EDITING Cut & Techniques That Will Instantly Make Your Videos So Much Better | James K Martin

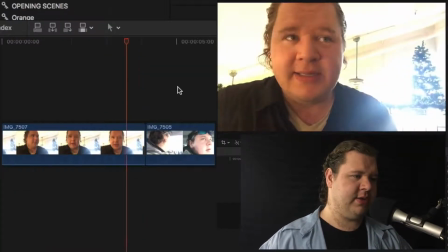494s
Basically, we're playing straight from one video into the other.
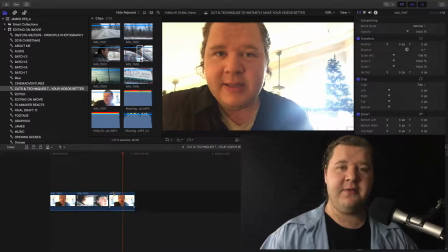498s
All right, so the third type of cut that we're going to learn is what's called a jump cut.
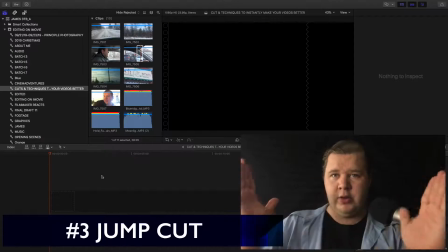503s
Now, a jump cut is when you take your whole clip, but you take certain chunks of it out,
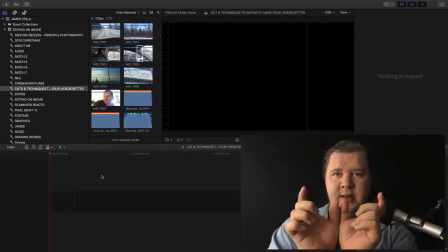511s
bring those moments together, and so you're basically cutting it across time much faster.
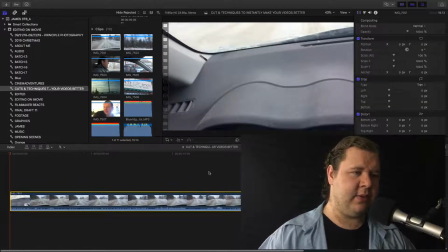517s
So I'll show you what I mean. Obviously, this is a pretty lengthy video, 20 seconds. I don't want to make my audience watch the entire 20-second video.
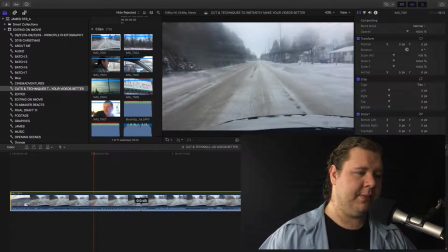526s
So I'm going to mute this.
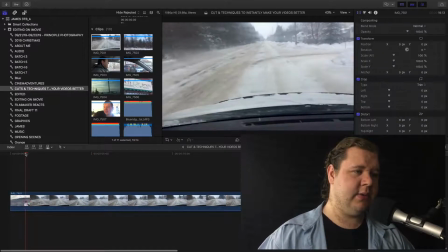528s
And then what we're going to do is I'm actually going to cut, just about there when the camera's up.
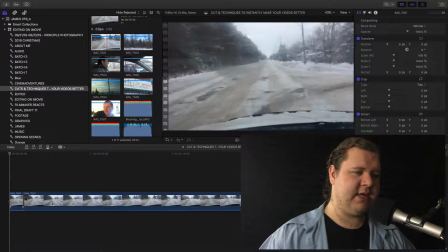537s
I'm going to grab a few seconds. I'm going to cut. I'm going to go forward a little bit.
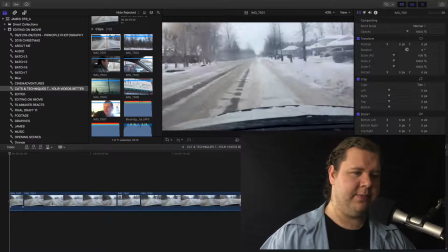542s
I'm going to make a couple more cuts. Go forward a little bit more, make a few more cuts. And by the way, this is called Blade.
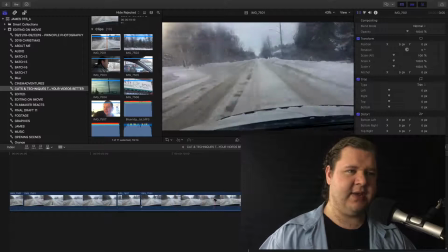548s
This is a specific tool that I have in my software.
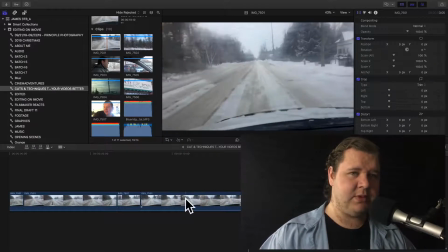551s
If you can't do this specific tool, then there's a technique called trimming.
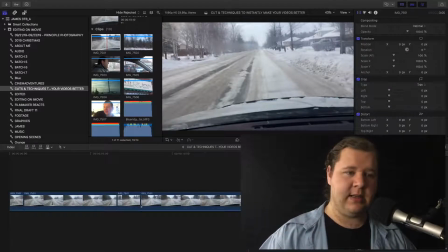558s
Trimming is basically when you grab the edge of the clip and you pull it back.
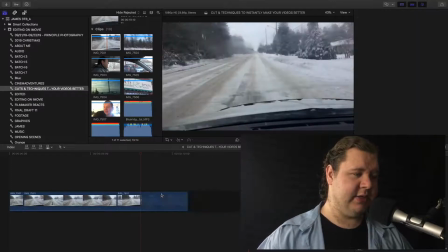565s
So if I were to do exactly what I just showed you, I would do this.
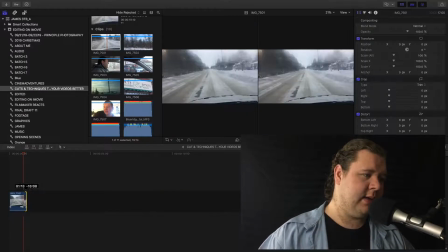571s
Grab this, cut it to here. Bring the next clip.
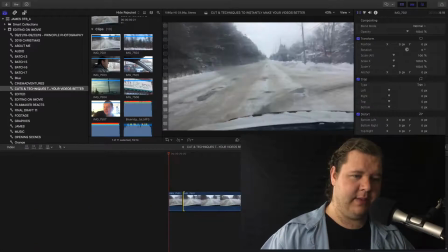577s
Cut this to about the middle. Then bring this here. And then we're going to bring in the clip again.
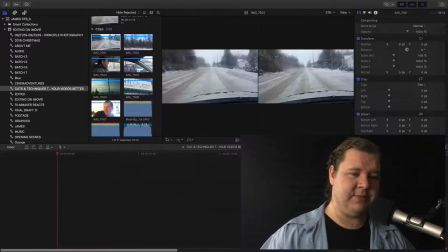586s
You see what I'm talking about by trying to be as efficient as possible? This becomes slightly time consuming.
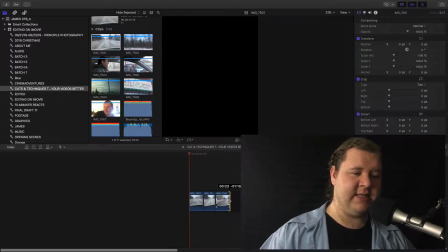592s
But I'm just showing you that this is a technique that you can use in the most basic software.
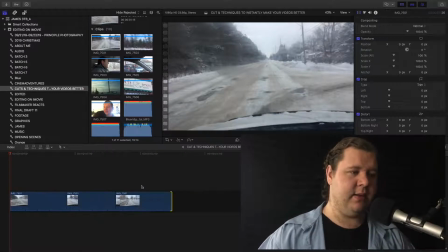597s
If you don't have to do that and you can just do the simple, blade technique that I just showed you, which most can do. It's either called blade or split. Then it just makes life easy. So you see how we just jumped across.
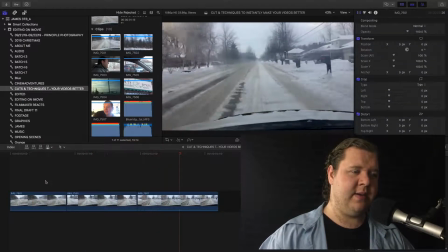610s
We were here, then we were there, and then we went further down the road. So what this does is actually speeds out the video without actually speeding out the video.
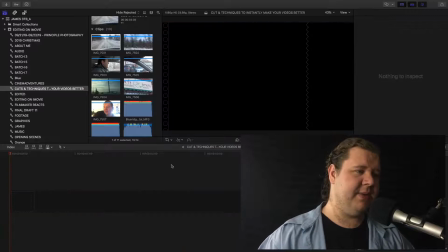620s
People do this when they're talking all the time. You'll see some of the biggest YouTubers on the planet doing this exact same technique.
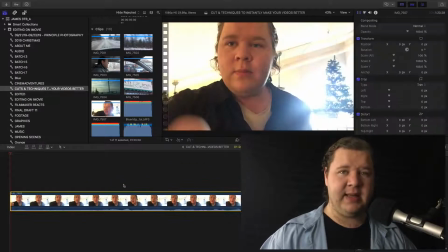628s
Watch this. I'm going to take a video of me speaking, and I'm basically going to do jump cuts.
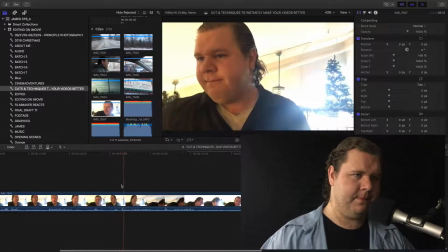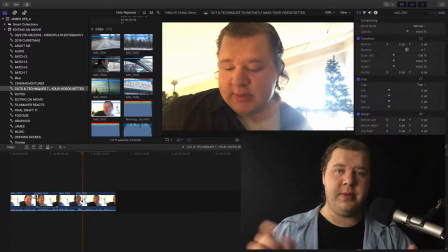640s
Right. So basically what I just took out were the boring parts so that we could just jump straight into the regular stuff. And the reason why this is called a jump cut is I'm using the exact same shot. That's why.
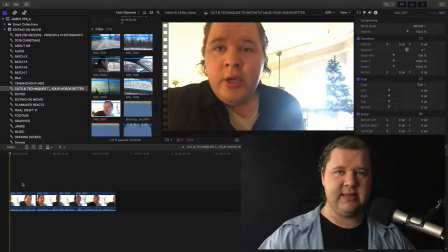652s
So obviously exact same shot, exact same angle, but we're just cutting in between.
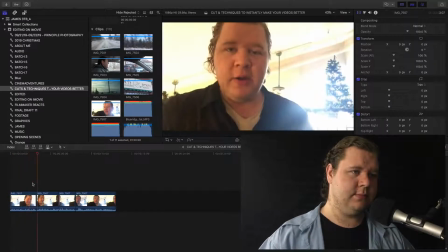656s We're here. We're at the Fresh Press Cafe. Over there he got himself a really nice white hot chocolate.
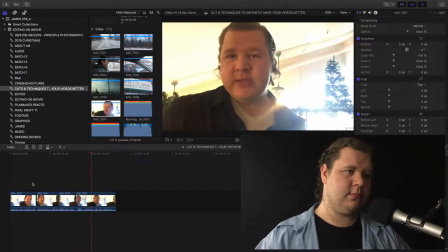663s He said it was delicious.
So right now I'm just spending the next few minutes So I just took all the boring stuff out just to make things speed along. And again, the reason why we want to use this technique is because it's about keeping audiences' retention. So it's just taking the boring stuff out just so we can get to the good stuff and keep the flow going.
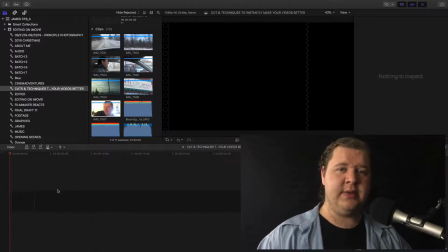680s
The next cut that we're going to show you is called a J cut and an L cut. This one I had to look up because I actually don't use the technical names. I just do it. So some basic softwares may not be able to do this. You might have your video and you might have your audio.
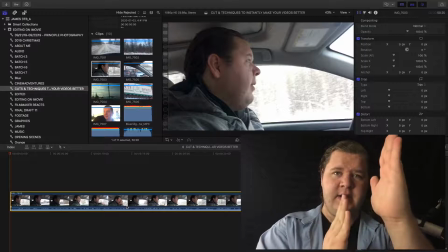697s
Well, that audio is going to change, where either the audio is going to come earlier than the video,
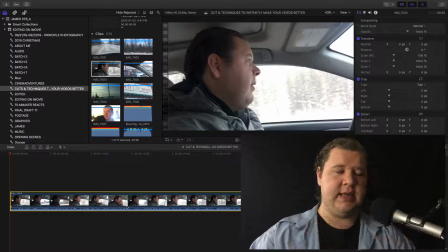704s
or the video is going to come first and then the audio changes later. I'll show you what I mean. Now, what I can do in my software
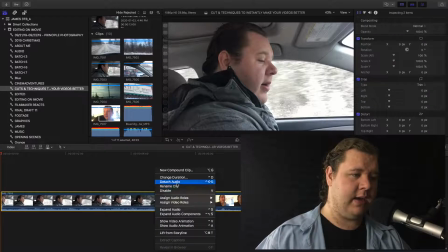712s
is I'm going to separate the video from the audio using detach.
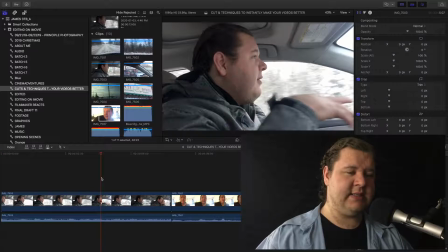718s
So if we were to listen to this as it normally would look,
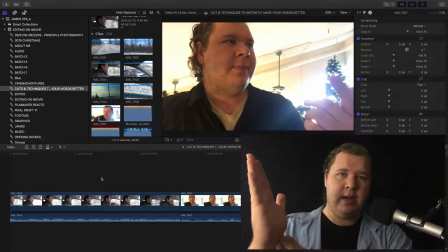727s
so as you can see, basically the audio and the video cut at the same time. But what I'm going to do is I'm going to take the audio from the next scene. I'm going to bring it in just a little bit early. So I'm going to do that.
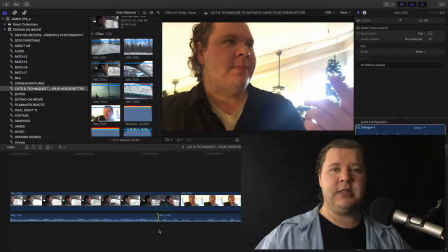744s
And then I'm going to do that. This is called the J cut. And then the L cut is the opposite.
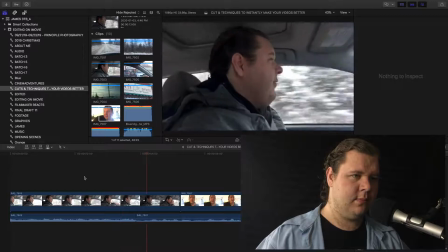750s
In this sort of area, there he got himself a really nice,
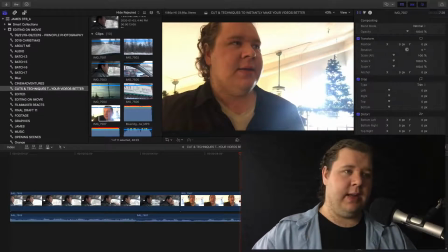757s
So this is just to prove a point that basically you can bring your audio in early. This is going to get everyone introduced into the next scene.
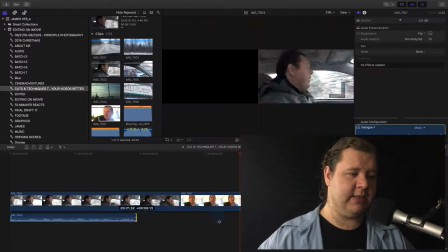764s
Or we could do the opposite, do a J cut. So I'm going to bring the audio from this shot into the next one.
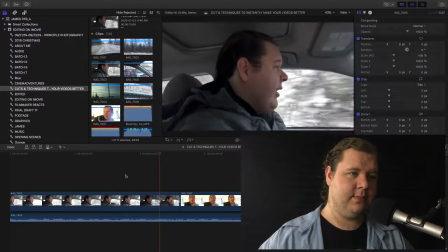771s There's a lot of really teeny tiny towns.
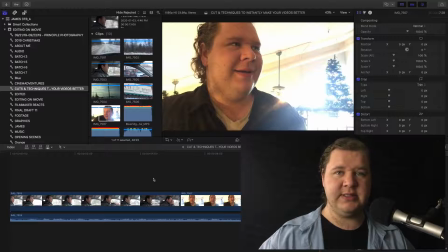777s
Now obviously the footage that I just used is kind of clunky, so let's use this practically.
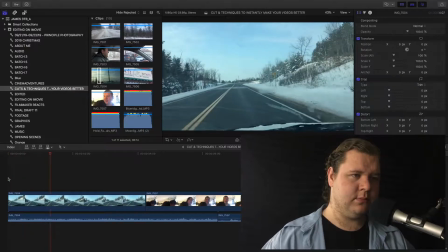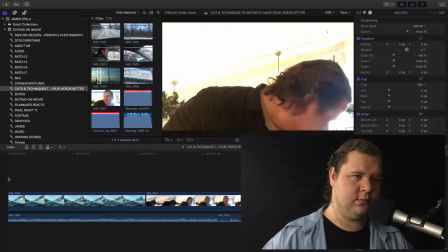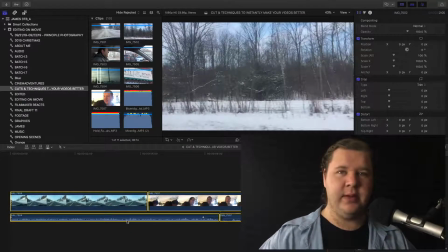796s
So that's just an example of how you can just use that technique and really just play with it so that you can really use it to the max.
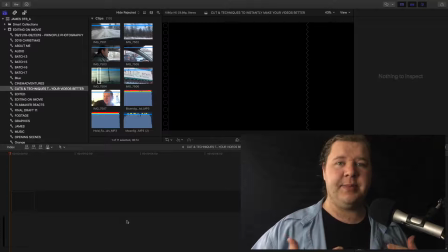802s
Okay, so the fifth cutter technique I'm going to show you is about fades. There's a whole conversation we can have about fades.
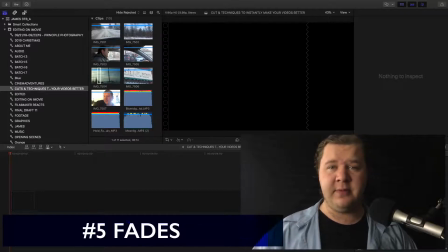809s
And when I'm talking about fades, I'm talking about, it could be called fade, cross dissolve, fade to white, fade to black.
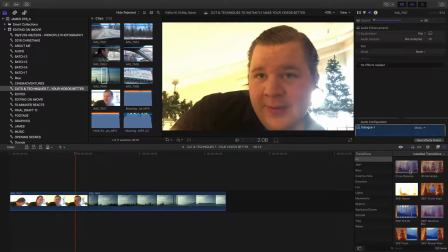816s
So let me show you what I mean. If I were to go to my transitions, cross dissolve, slap it right in the middle, and this is what it looks like.
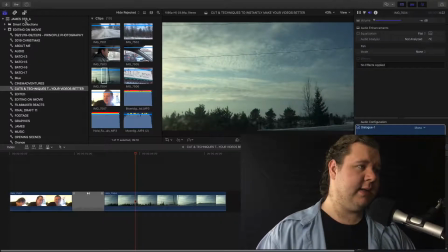827s
That's what a fade is. And then a fade to white is basically grabbing a solid, right?
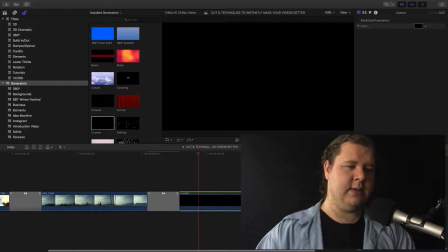834s
And if I were to add the transition and made it black, it would look like this. Right? That's called a fade to black. And basically I can also do it on the opposing side as well.
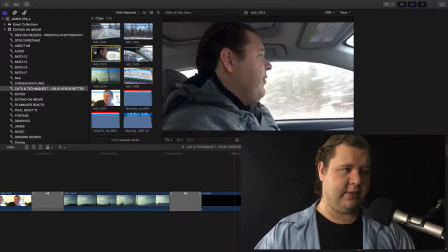848s
So I will go back to my library, grab another clip, bring her in.
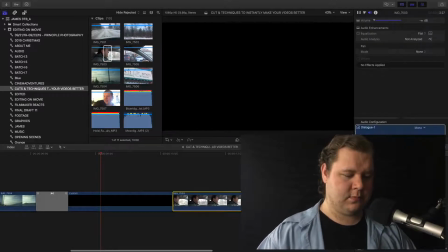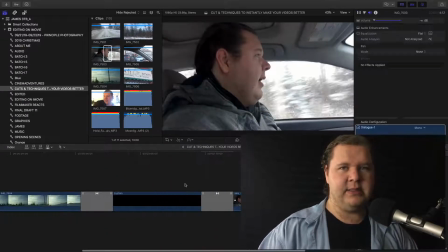859s
And fading from black inwards. So as you can see, that can also be kind of a good intro, and then a good outro is having it fade to black.
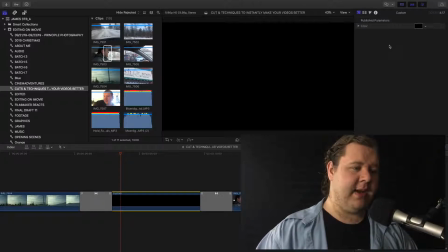868s
There's already different ways we can do this. Now in my case, I can go to custom, change it to white. If you don't have any of these options, what then I highly recommend you do is basically go to Google, search up white solid or black solid, get a picture, throw on your timeline, exactly the same thing. And this is one of those case scenarios where you're not going to run into copyright because really you're talking about a solid. It's not a picture, it's not a graphic, it's not someone else's piece of art. It's just one solid color.
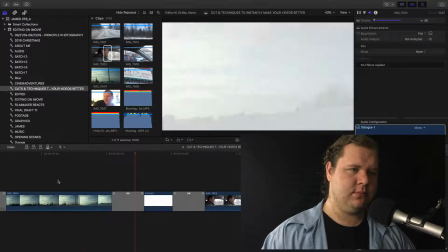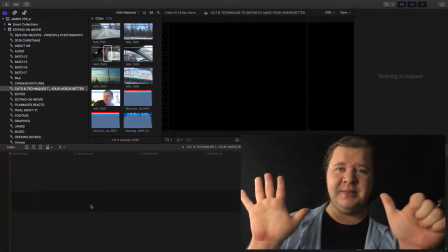901s
So that's a fade to white. Technique number 6 that I'm going to go into is called a montage.
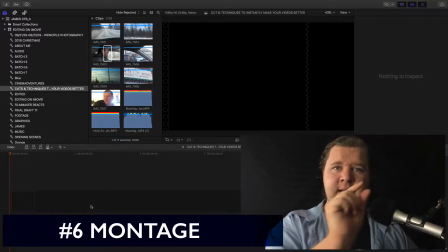907s
What a montage is basically a bunch of clips all put together.
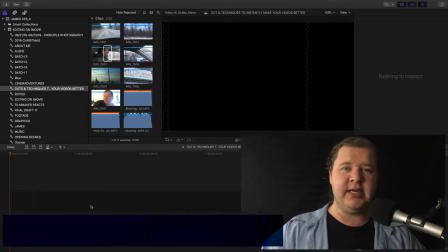912s
Now, this serves a specific purpose. It usually kind of shows a stretch of time and space.
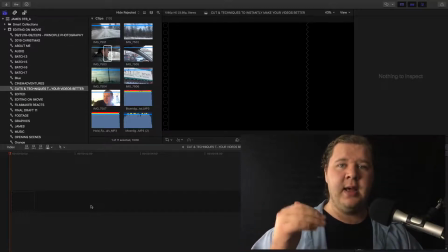917s
And I know this is going to get a little techie and a little bit deep in philosophy, but picture the montage from Rocky 1. When he's doing the training, when he's going from, just getting into the training to becoming an expert. We're showing a length of time and we're showing a length of space as well.
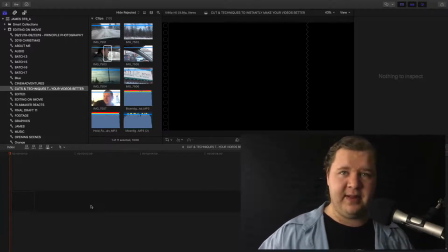934s
He's going from the gym to areas in Philadelphia, or he's going from start all the way to finish. There's a length of time and a length of progression. That's what a montage does. So how am I doing a montage?
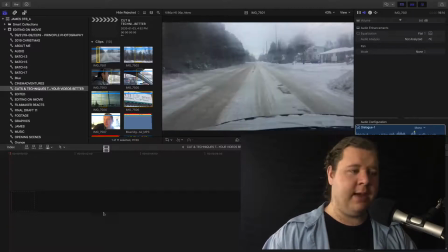945s
Well, I'm going to go to one clip. And this is different from the jump cut because a montage is using different clips,
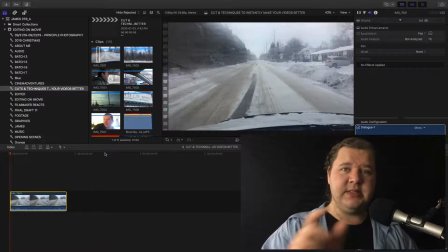953s
as opposed to the jump cut is using areas in the same clip.
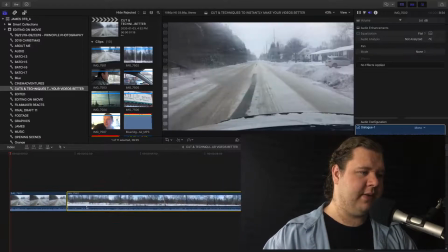957s
So I'm going to use a little bit of that. Let's throw in a little bit of that. And let's throw in a little bit of that.
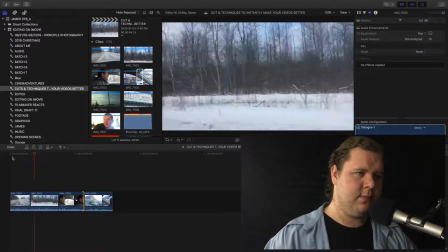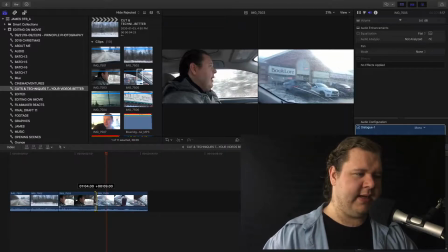971s
So this is just a quick example of a montage, but what kind of a story would that tell?
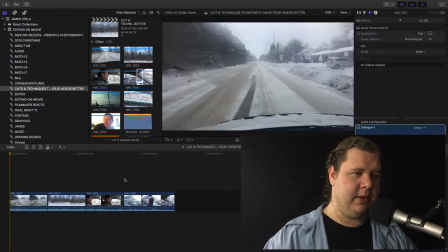977s
Well, it kind of shows that here I am, I'm on the road, and here I am arriving at my destination. That's sort of an example of there's some time and space that's being condensed in a very short way, right?
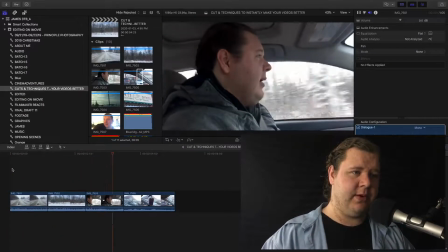989s
We're on the road, now more road, me, and then the location.